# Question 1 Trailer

In my trailer, I have used the convention found in all of the film trailers that I have analysed, which is to feature the institutional information at the start of the trailer. Additionally, I have also used New Line Cinema as a production company due to the fact that they produced A Nightmare on Elm Street, a film that draws parallels to mine. Consequently, as New Line Cinema is already a respected name within the slasher horror genre, it may entice more people to watch my film due to it being developed by a reliable company. The exposition of my trailer is also paced in the same position as the exposition of the Nightmare on Elm Street trailer, and therefore follows a similar chronology, which ultimately helps to give more narrative hints away. However, in addition to the similar chronology, I have also developed the exposition as by contrasting the relatively fast-paced exposition in Nightmare on Elm Street with the relatively slow, more enigmatic exposition of my trailer, I am able to further develop a sense of mystery within my trailer. Also, as my film is not part of a franchise, I believe that it is important to give more narrative away in the trailer and therefore, by featuring an expositional shot that focuses more on narrative as opposed to action, I am able to clearly express my narrative. Another way in which I have used conventions found in other existing media is by featuring the producer's name after the exposition shot. This is also seen in the Nightmare on Elm Street trailer. Also, I have kept the producer shot in black and white, which follows the house style of my cross-media package and moreover, house styles that are kept consistent within other films such as Friday the 13th and Halloween.
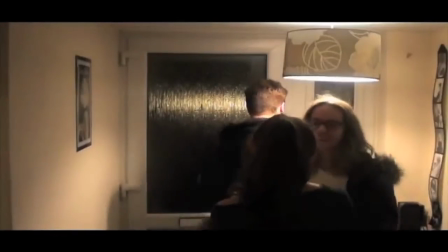By continuing my trailer, with Todorov's narrative theory in mind, my trailer progresses on to an equilibrium shot where three friends are sitting down.
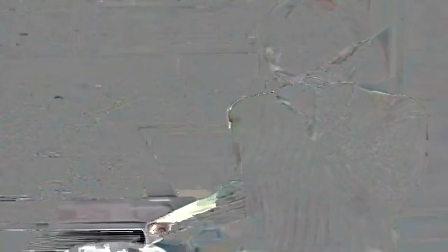This equilibrium of a homely environment is a convention I use from the original Scream trailer I analysed, as it paints the setting as serene and calm,
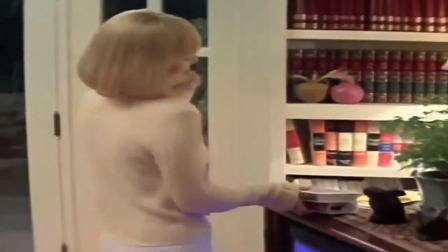creating a larger juxtaposition when events start to happen which put characters lives in jeopardy,
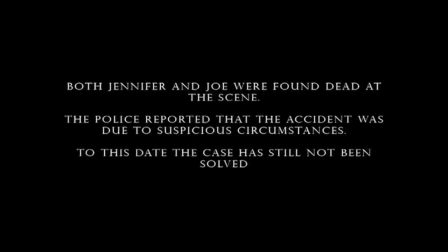essentially making the trailer more tense. In the Evil Dead trailer I analysed, one notable feature was the use of captions, which are used to progress the narrative and also give a further insight to events, which help to provoke fear. I therefore use this convention in my trailer as it helps to tell the narrative and consequently the viewer will have more insight to what will occur during the film. Also, I have featured a rising soundtrack from after this point, which is similar to the soundtrack used in the Evil Dead trailer, as it reflects the mood of the trailer and the events which are happening. Following Todorov's narrative theory, the next area I needed to address was recognition. I have developed this convention from the Nightmare on Elm Street trailer as their trailer features a girl with a scratch on her top, which through the use of shot reverse shot editing we can see that this page protagonist has recognised.
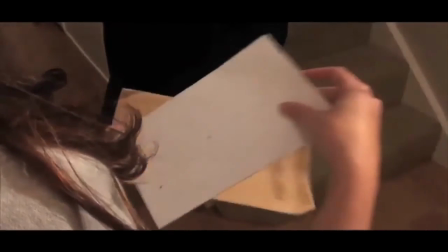However, in my trailer, I have made the killer's presence more clear by featuring an over-the-shoulder shot which directly makes the protagonist the subject, thereby alerting her to the fact that somebody is after her.
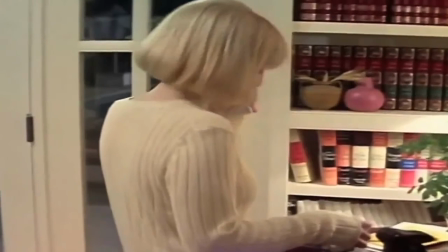Another convention that I have used that already exists in real media products is the phone call featuring an ominous voice which is unknown. This is a convention which is also found in the Scream trailer and further adds to Todorov's recognition theory. However, unlike the Scream trailer where the call happens in the early stages, I have allowed my phone call to occur later. This is because I believe the use of the ominous voice is more valuable when the house is about to get invaded. As it adds enigma, and also more clearly tells the story due to the viewer being able to instantly recognise whom the voice belongs to.
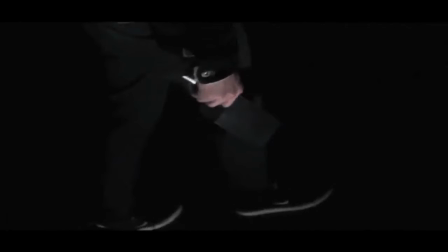My trailer then progresses to a close up of the masked killer's weapon. This is a convention that is notable in the Nightmare on Elm Street trailer. The reason for incorporating this shot is because it is before the montage scene, and therefore the audience are immediately aware that the antagonist is capable of murder, and consequently the viewer will be intrigued to see what happens during the montage. Also, as seen in the Nightmare on Elm Street trailer, the use of the weapon alone can provoke fear in the viewer, and thereby depicts typical horror conventions.